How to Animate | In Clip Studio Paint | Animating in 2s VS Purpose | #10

Hey to you. I want to welcome you to another episode of how I animate Clip Studio Paint. Okay, so today's episode topic is animating on tools versus animating freely. While this will be short, I just want to be able to clarify that there are some times where you have to break the rules of animating on tools. Hit that subscribe button. Let's get straight into the video.
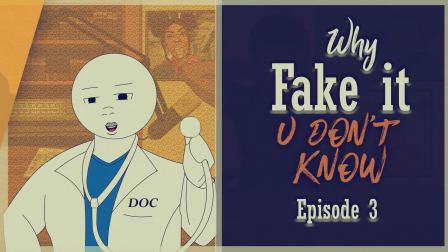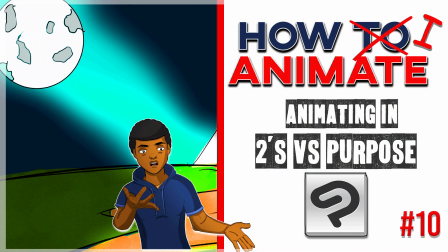0:28 Okay, so let's get straight into this.
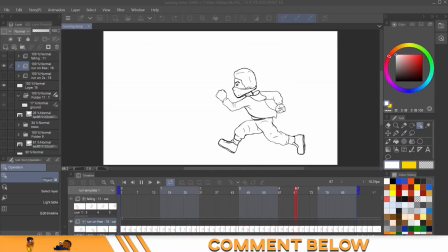0:30 And the first topic I want to touch on is animating on twos now i know if you heard a lot of people say they animate on ones and they animate on twos and then some some people even animate on threes i sometimes animate on threes but animating on ones gives you full control
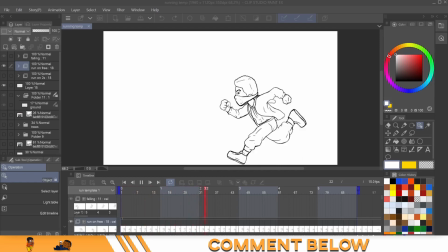0:48 over the character but takes forever animating on twos and threes is good for somebody that needs a little bit more help with animating or
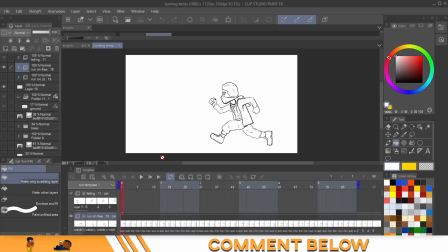0:57 does not don't want to take that much time or like a one man animation studio so let me show you the example if you don't know already animating on
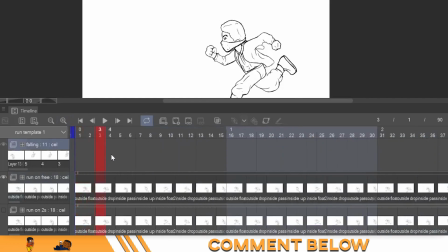1:06 ones would mean animating each in every frame right animating twos would mean one two you put your next animation there that's every two frames animating on threes will be one
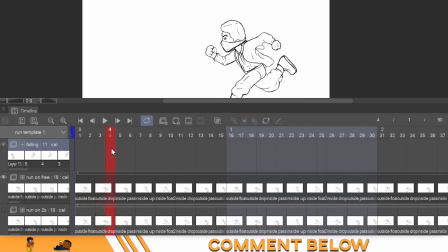1:22 two three you will put your animation here at the four frame so when it comes to these rigid terms of animating twos and
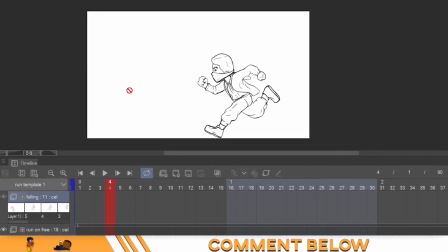1:31 threes and ones they work for certain things and this
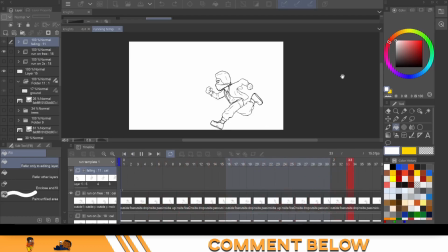1:37 is an example of something that animating on twos will work for or at that rigid structure as a whole these are 18 drawings and these are all animated on twos and i'm basically just keep in pace with the animation,
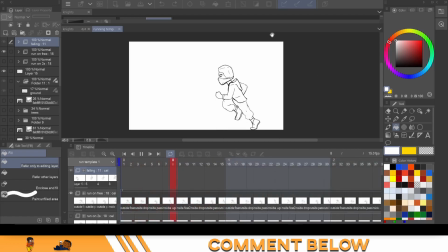1:52 right? But if you want to animate something that draws out emotion,
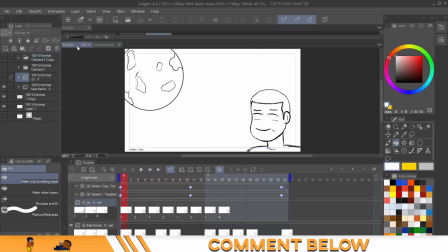1:59 animating on tools may not be what you're looking for. So let's come over to the file that we were working on in the last video. So we're going to show the animation of animating on tools. Go ahead, play.
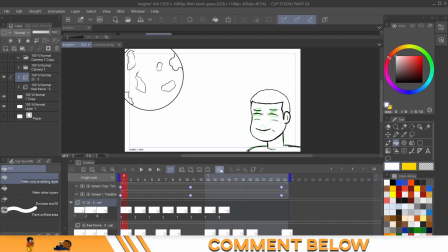2:17 let me turn the other one off okay so this is animating on twos and let me turn the light off all right this is animating on twos not bad right but let me show you animating free frames so some
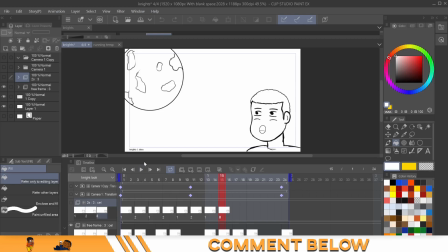2:35 twos and threes and maybe even some fives this is not about sticking to a structure. This is about communicating what you want your audience to see or feel at the time. So this is the free frame one.
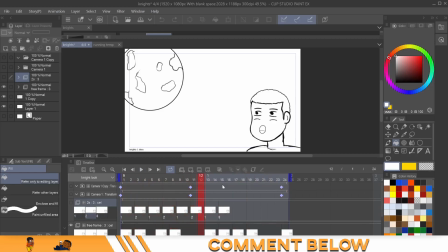2:53 As you can see, it takes a little bit longer for him to open his eyes and just keep them all the way open like he's excited to see this moon.